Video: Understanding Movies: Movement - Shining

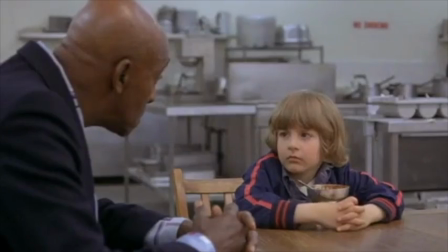Although subtle, the human face's movement in close-up can be very dynamic.
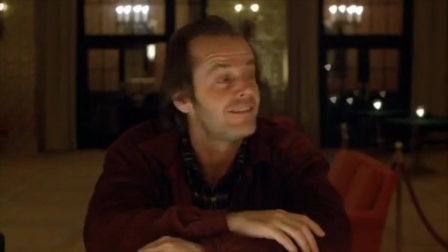Part of Jack Nicholson's appeal is his dynamic face. His grin and eyebrows twist in ways that emphasize his expressions.
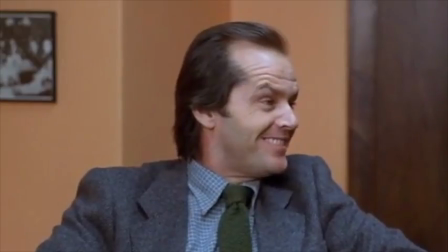Nicholson previews the dynamic range of his facial expressions earlier in the film.
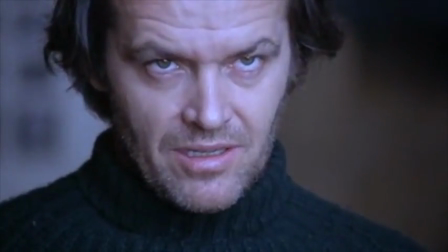And so this shot is even more unnerving because we know how animated he can be.
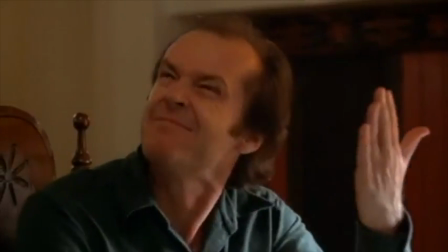Later, when he does snap, it's even more startling because he's kept himself more or less subdued up to this point.
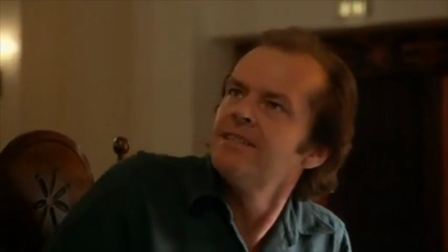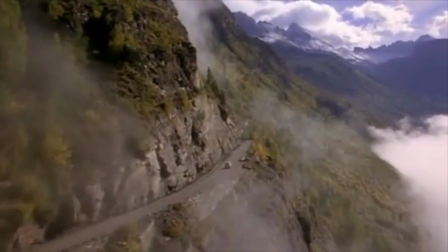Epic movies usually depend on longer shots as they are concerned with a sense of sweep and breadth, as they emphasize big events like war.
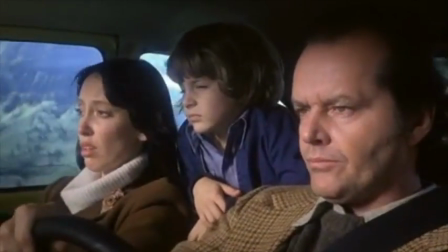Psychological movies tend to employ closer shots and are concerned with depth and detail,
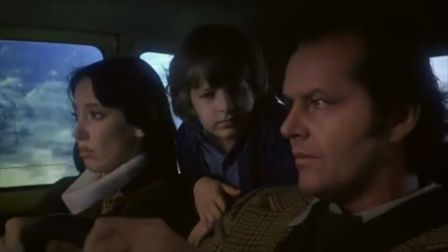with an emphasis on implications of events on individual people.
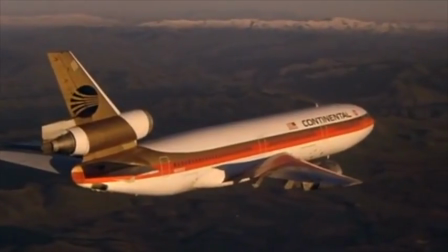One stresses action, the other reaction.
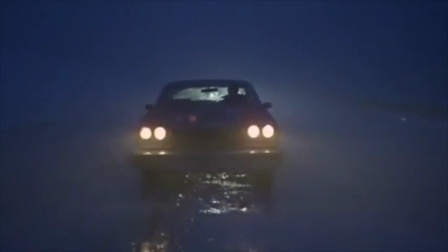An epic shot basically means a longer shot and a larger scale. This can heighten the sense of movement overall.
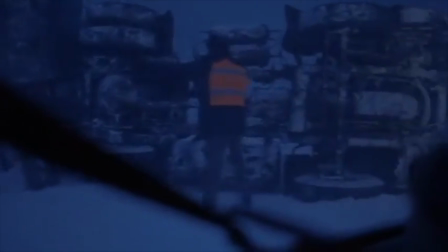Since most of the movie takes place inside the hotel, the exterior shots have a relatively large scale.
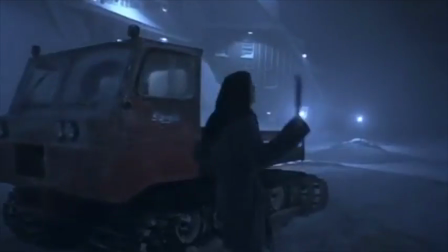The storm in The Shining also happens at the same time as the characters reach the point of crisis in the final act.
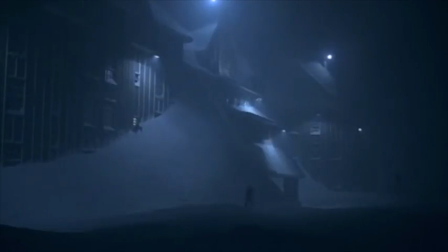The blowing snow creates a lot of visual action, and the hotel's exterior lights give volume or a sense of space in the shot.
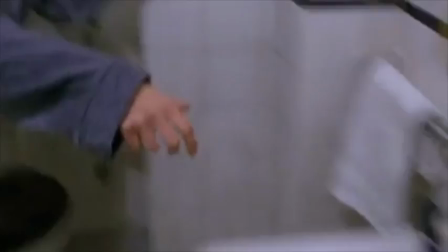The characters' actions also become more intense at the end of the movie. Since the film has a slow build, the leap in tension is very effective.
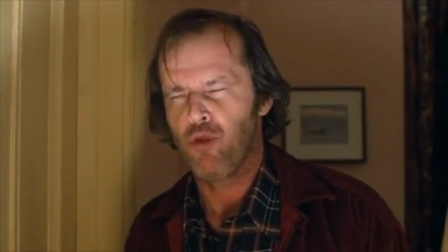In this scene, Jack is trying to chop his way through the bathroom door where Wendy and Danny have locked themselves in.
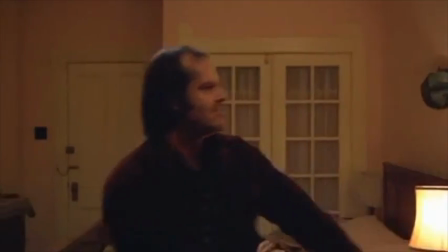The camera's movement adds to the violence of the strikes by tracking the axe and abruptly stopping as it hits the door.
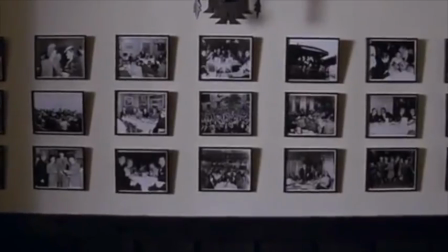The Shining plays mostly on psychological tension throughout the film.
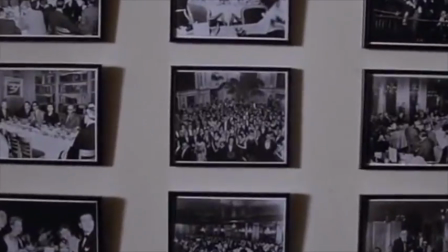The subdued movement of the camera and actors seems to represent Jack's own self-control.
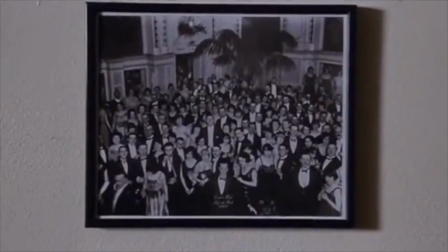Metaphorically, Jack is any parent controlling his or her temper. Of course, here it's brought to an extreme.
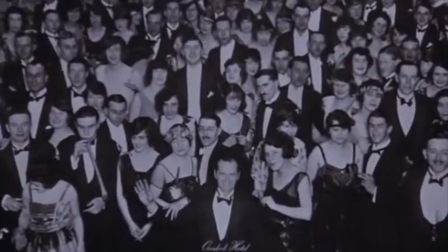The ending is intense, but it's fitting that the final tone returns to the slower, controlled feel of the rest of the film, as it's the calm after the storm.